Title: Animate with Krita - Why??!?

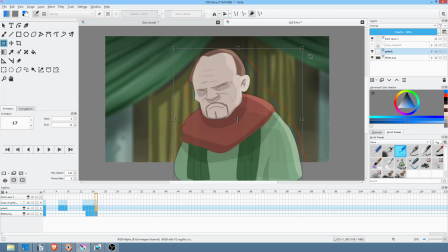In principle it is, in practice it's really not, because you have to go in and begin massaging the data around those actual keyframes and whatnot, you know. So in this case, it took all of 30 seconds to do this camera move, and then I just moved the background a little bit less.
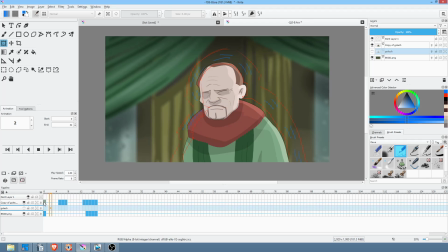Okay, I moved the background slightly, in other words, zoomed it slightly less than I zoomed the foreground character, so that it had the appearance of a parallax situation. But the point for me is, this looks pretty good. You know, this is a good looking shot.
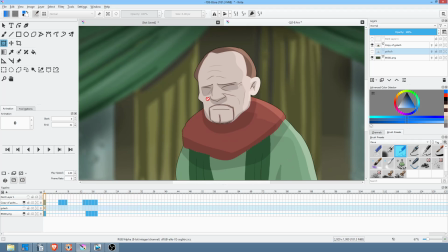And you could also argue that there's some loss of fidelity. This is completely true. There's some loss of fidelity when you use deformation tools on your characters.
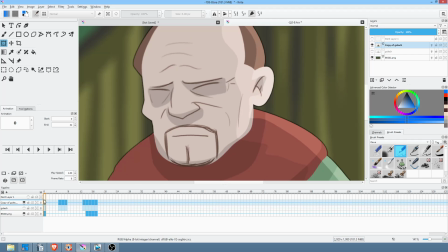So however sharp he is here, you will absolutely notice that as you go along, he gets a little bit blurred.
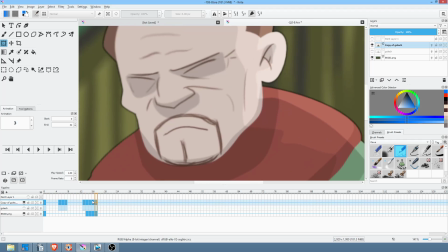Okay? So you might go, that sucks. You know, we want it to be
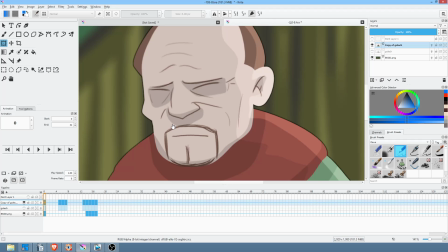sharp, so we really want to be using Toon Boom or some other vector-based tool like Flash so that we don't lose that fidelity or we don't get that blurriness. Well, wait a second. Wait a second. The question isn't whether that distortion happens. The question is whether it matters. I want to show you a little secret here.
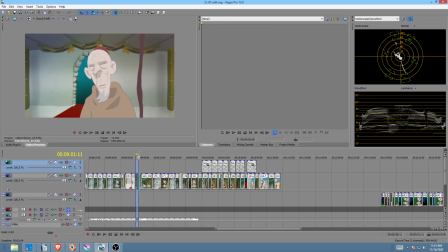If you look at this entire timeline, what you might not realize is this right here.
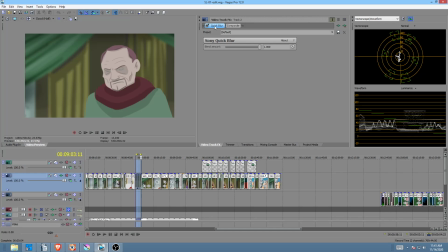I actually have a quick blur on the entire show. Well, why would you do that? Well, the reason I would do that is because every single cartoon I have looked at in full HD,
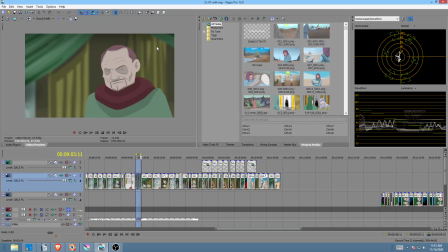I shouldn't say every single, there are actually exceptions, but the vast majority of cases, when you actually look at the final delivered broadcast program,
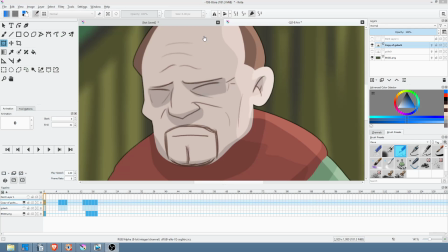you discover that a little bit of blurriness is actually a good thing.
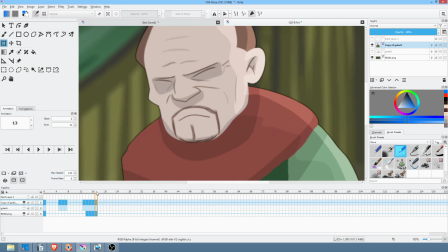And the fact of the matter is that the amount of blurriness that's introduced here is below the threshold of blurriness that we're actually going to ultimately want on the show. Now, of course, it's also worth mentioning. Think of it this way.
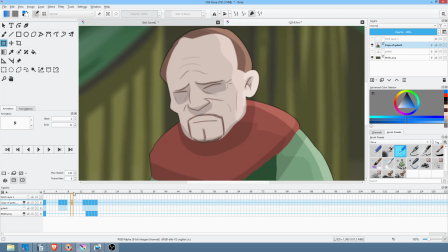When he's in motion, when your character's in motion, you can get rid of murder. You can get away with murder. Okay. So in other words, no one's going to notice the blur while everything's moving. So what actually matters here?
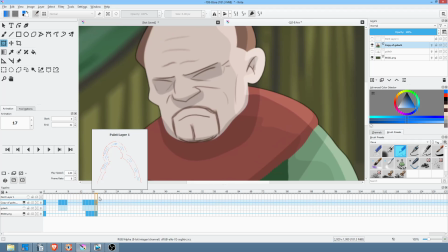What actually matters is this final frame. It's when you rest and give the audience the ability to digest what's going on visually.
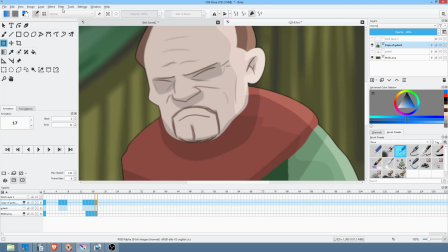Okay? Well, okay.
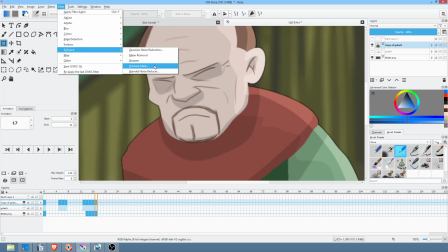Add yourself an unsharp mask just on that one frame, if that's what you want to do.
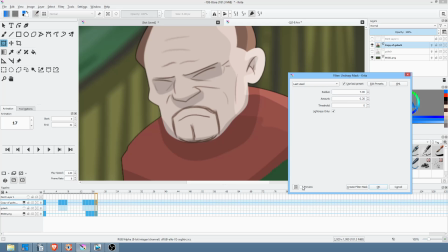Okay, we can preview that. You can see it just gives it a little bit of crispness, and that's pretty gentle. You could obviously go much higher if you wanted to, where the unsharp masking becomes very obvious and evident to the point where it's actually a little bit egregious.
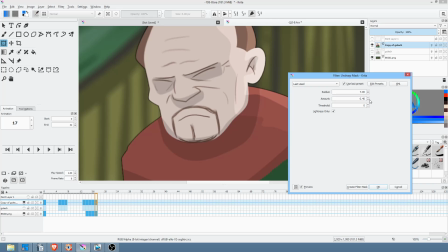In other words, it's easy to make unsharp masking look worse than the blurring you were trying to fix.
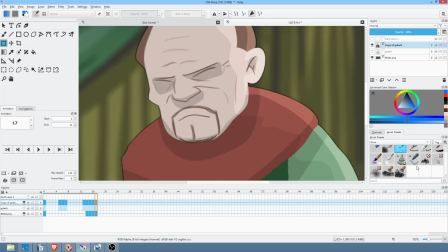Put it that way. But it's not a horrible idea to say, okay, let's look at what's the actual size here.
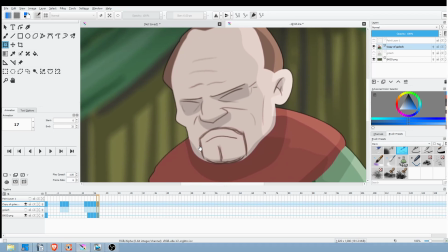Okay, so that's your actual size on screen. You can tab it. Okay.
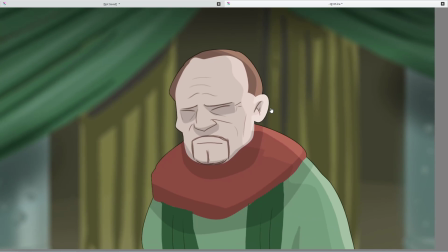So now, in literally a matter of seconds, admittedly, it's a little sharper here.
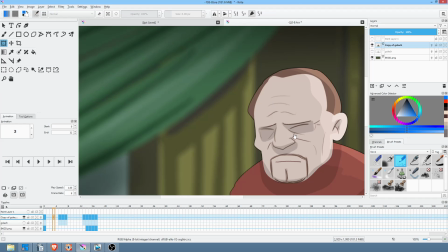But, you know, you just compensate for it. And at the end of the day, the question is, could you get your shot done?
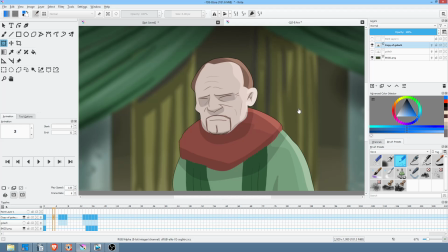And, you know, how much time did it really take? So this shot, to get this reaction from Golek, actually took about, I mean, the whole shot took 10 minutes because I'm reusing assets from another shot.
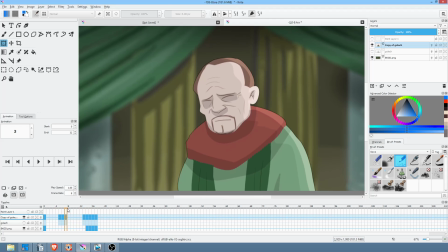And by the way, just for the record, if you're out there thinking, well, maybe that unsharp masking should be done here as well, I would agree. So I'll just go ahead and add that. I hit Control F. That repeats the last filter you used.